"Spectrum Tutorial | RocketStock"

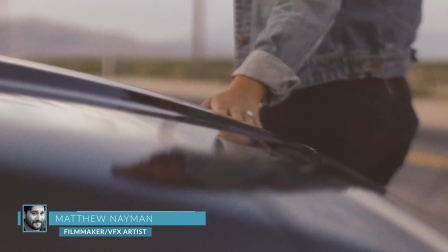Hey everybody, this is Matthew Naiman from Shutterstock.com, and today we're talking about Spectrum 8mm.
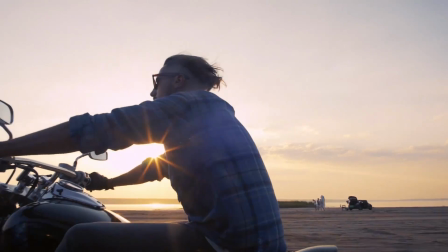Spectrum 8mm is a collection of 64 filmic elements captured optically in 4K.
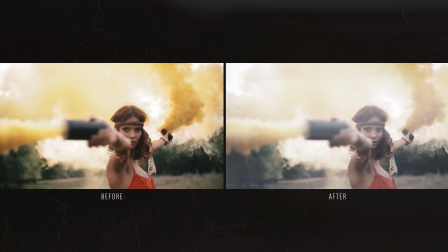Elements from Spectrum are compatible with any nonlinear editing system.
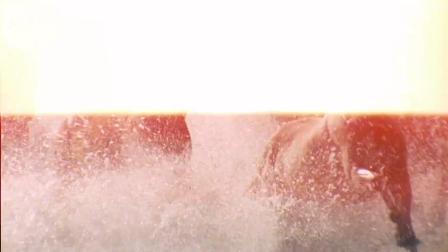Let's start by taking a look at them in Adobe After Effects, and then move on to Adobe Premiere Pro and Final Cut Pro.
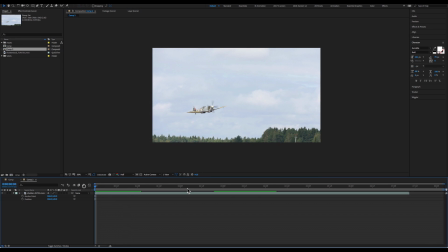So, here we are in Adobe After Effects, and we have some wonderful footage of a Supermarine Spitfire, a beautiful World War II fighter plane,
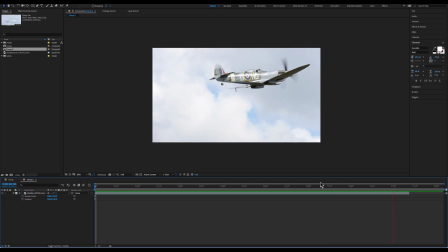making a low pass. Looks like a lot of fun. I gotta get me one of those one day. So, we're going to use some elements from the Spectrum pack to make this footage look a little bit more sort of, let's say, period authentic.
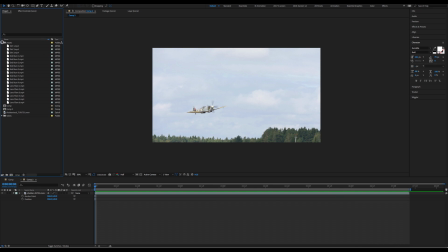Why don't we jump up into our assets, and why don't we start with some dirt.
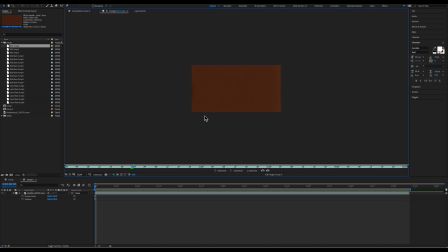So Spectrum comes with beautifully shot dirt and streaks and smudges, all captured on 8mm film and then optically scanned in at 5K.
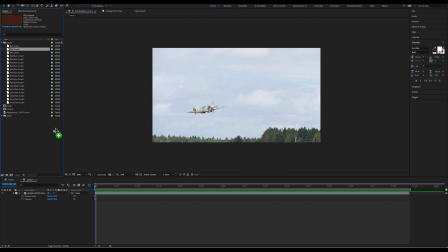So I'm going to jump back to our composition, grab some dirt, throw it on our timeline,
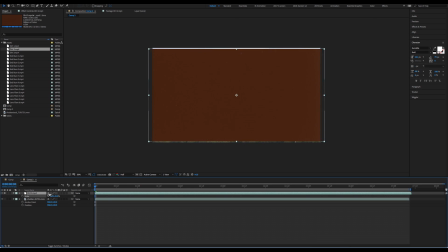and let's scale it down so it matches our frame a little bit better. Wonderful. Now you're going to want to play around with the blending modes that you have at your disposal.
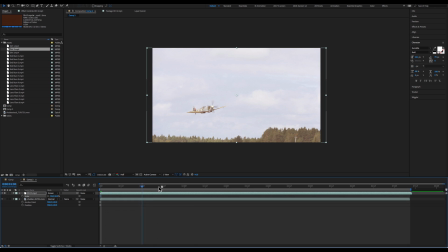Generally, a screen blending mode is probably going to give you decent results, but our background footage is so bright, screen really only leaves behind the brightest parts of an image, so we're going to have a little bit of a hard time seeing any of what we're adding.
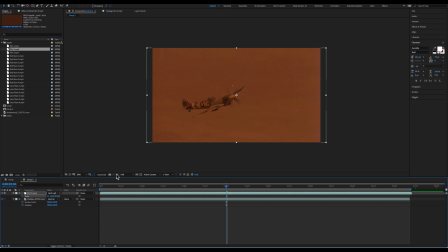I think I'm actually going to go with a hard light blending mode, which is going to preserve a lot of what we're getting out of the footage from Spectrum, and then we're going to jump into the opacity,
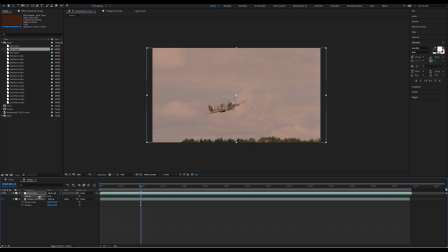and we're going to turn it down a little bit, and that's giving us a fairly authentic filmic look already without a whole lot of work. But I'm going to show you how we can amp this up and make this as authentic as we possibly can.
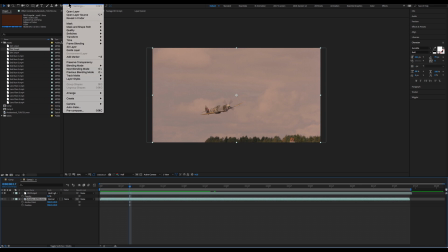So the first thing I'm going to want to do is, why don't we drop a new solid.
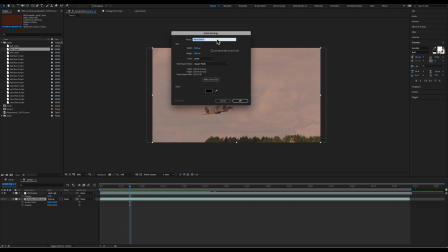And we're going to call this solid Film Gate.
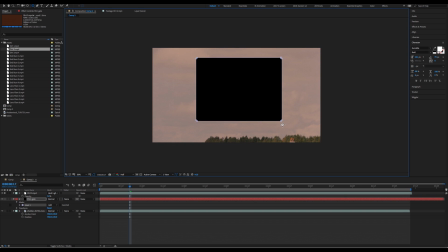Then I'm going to grab a rounded rectangle tool, and we're going to draw a vaguely rectangular gate,
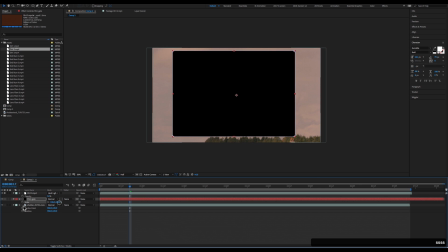and we're going to scale it up a little bit. And under the mask tools, we're going to select inverted.
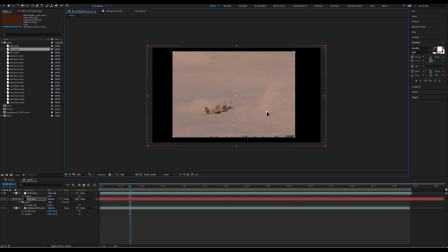So this is going to act as a film gate, as if we had been shooting this on actual film. I'm going to feather it just a tiny bit. And now what we're going to do is return to our first frame and drop a position keyframe for our stock footage, and we're going to center our subject in the gate.
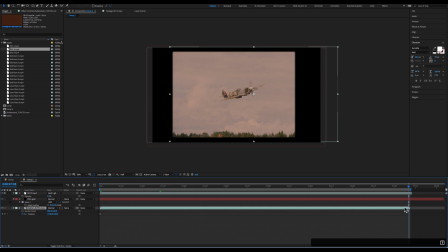We're going to jump to our last frame, and we're going to grab our footage, and we're going to center it in the gate. Oh yeah, you can see some sort of end of frame marker stuff there. Reminds me I should pull the film gate above the film so that it cuts everything off.
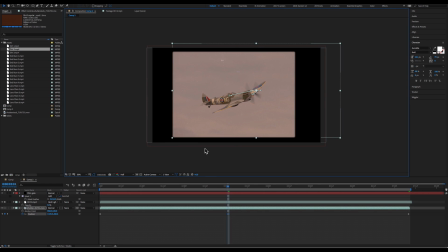And we're going to jump to a few random points in the shot, and we're going to manually center our subject in the film gate. This is going to give our footage a rougher handheld look and really kind of increase the realism of the effect that we're going for.
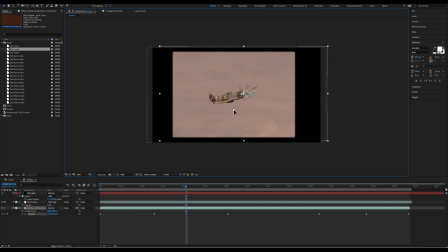Don't want to pull it up too much. Okay, why don't we take a quick look at what this looks like so far. That's looking pretty cool.
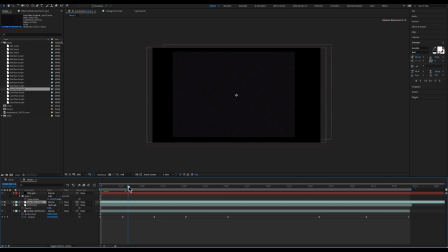And we're going to grab lens flare 2, drop it on our frame, and we're going to scale it down a little bit. And as you can see, lens flare 2 has this flare that moves from side to side, which is probably going to match our footage just perfectly.
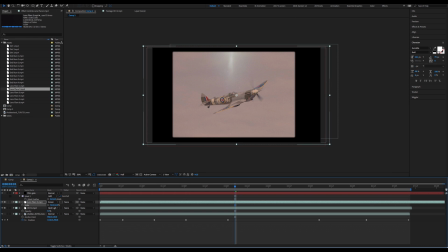And I'm going to change the blending mode to screen. You'll see that it goes over top of our footage.
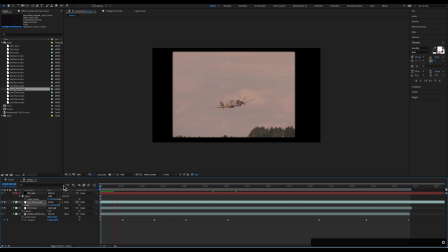And if I pre-render this, and if I hit RAM preview, you'll see that as we pan past the plane, we got our little lens flare going by. Looks really neat.
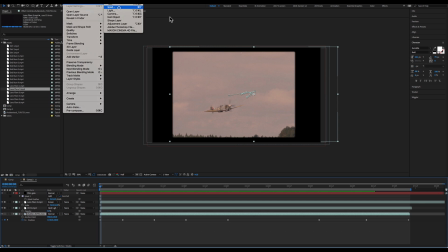Now, I'm also going to create a new black solid. We're going to call this black solid Vignette.
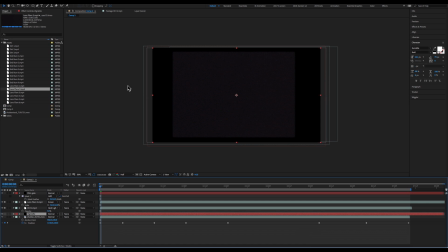There's some great third-party tools out there that let you do some vignetting, or even the Lumetri tools, but this is actually a technique I like a lot.
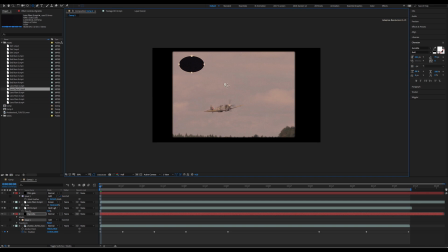I'm going to drop a vignette, and I'm going to draw an ellipse in it.
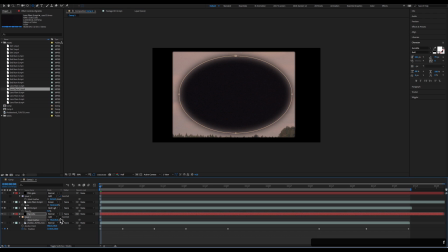I'm going to feather the ellipse, and I'm going to click inverted.
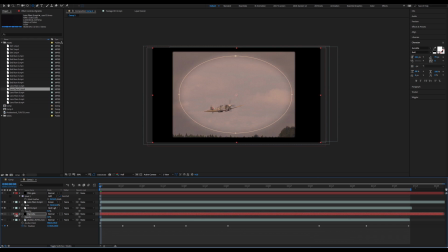By pressing T, I'm going to twirl open my opacity settings, and I'm just going to give it a little bit of opacity. I can then, by pressing M, expose my mask tools again, and I can expand it or contract it and feather it as I need
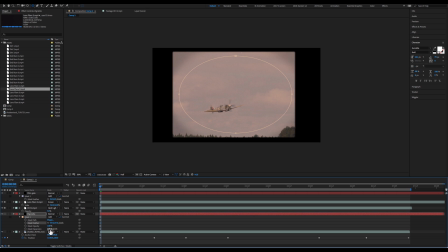to get the type of vignette I want. I'm going to pull these in a little bit to keep the whole edge vignetted. And feather it a little bit more. Okay, that's starting to look good.
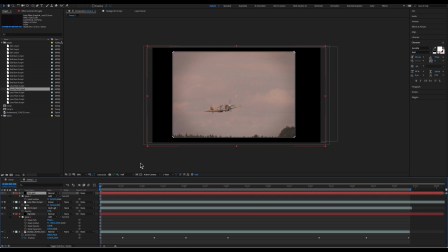Then I'm going to simulate some wobble in the gate by dropping a position
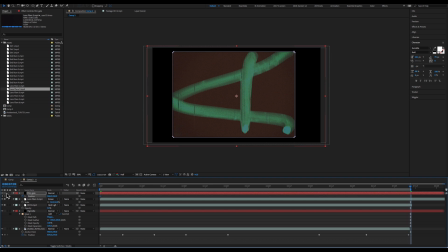keyframe at the beginning and a position keyframe at the end on my film gate. Don't need to click the graph. I'm going to highlight position. I'm going to twirl open my wiggler, which is maybe the best name for tool in After Effects.
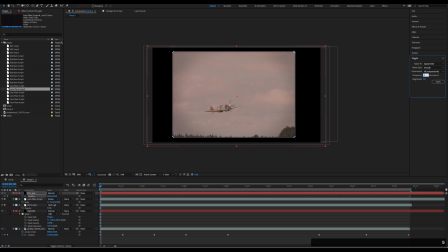Change the magnitude to 5, frequency to, let's try 8. Click apply. And I'm going to grab everything and parent it to the film gate. RAM preview.
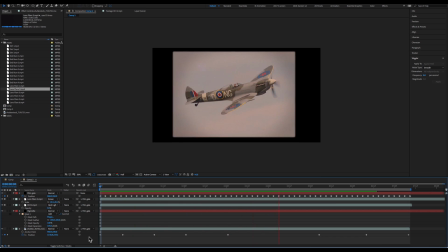And now we have some very rough looking, very believable film footage. Could have been shot during World War II. There's one other thing we could do to make this more believable.
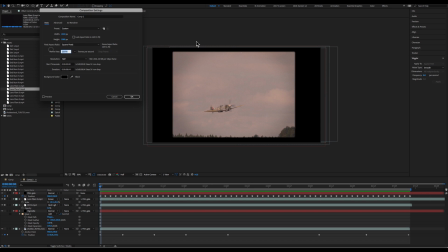If I go up to composition settings, we could actually change the frame rate from 23976 to 18 frames a second, which is a little bit more indicative of some older film cameras which tended to shoot at off speeds when they weren't attempting to match motion picture film quality.
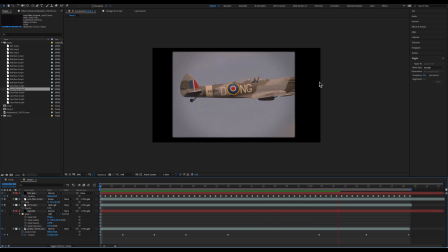And here it is running at 18 frames a second. And I think that looks really neat. Why don't we jump on over to Adobe Premiere and have a look at how we can use some elements from Spectrum 8mm in that piece of software.
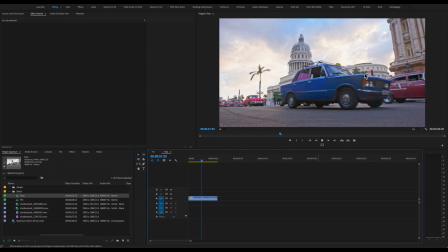Alright everybody, here we are in Adobe Premiere, and as you see we have this clip of what looks like maybe a busy day on the streets of Cuba. I love all these old cars. The piece looks really vintage, so I think we can just really amp it up by adding some stuff from the Spectrum pack.
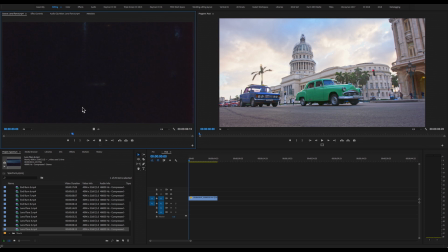I'm going to jump into our assets, and I believe it was Lens Flare 6 I was looking at. As you can see, there's some great shutter streaks and some flaring.
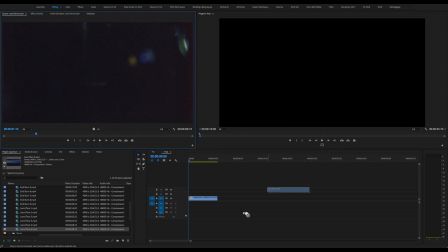There's a nice film burn in there, and there's lots of great grain. So I'm going to grab that, drop it on top, shorten it to match our clip.
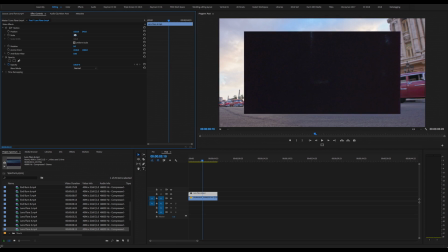I'm also going to go into the effects and scale it down because it's larger than our footage since it's 4K.
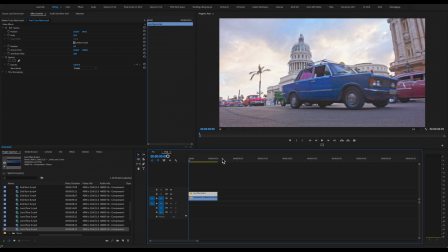And under blend mode, I'm going to select screen. So immediately you can see that the effects play on top of our footage. Very nice. I'm also going to look for that end burn and make sure it lines up with the end of our clip.
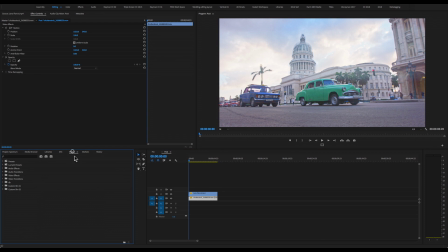Brilliant. Next thing I'm going to do is I'm going to select our clip and I'm going to go to Effects, and then under Video Effects,
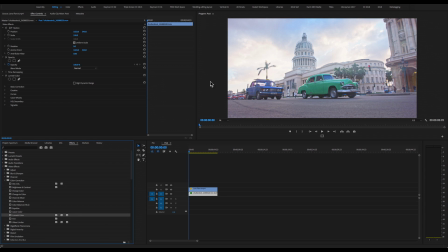Color Correction, I'm going to select Lumetri Color, and we're going to affect this a little bit so that it looks a little bit more like 8mm film. Under Creative, I'm probably going to, let's see, let's turn down the saturation a little bit.
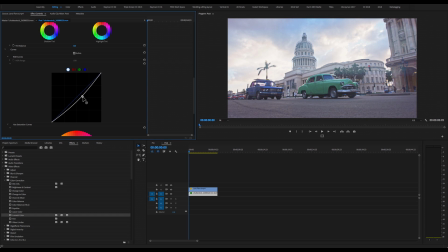Let's run a quick curves on it, a little bit more contrast, but then maybe bring up the knee a little bit because the contrast on old 8mm film was not the greatest.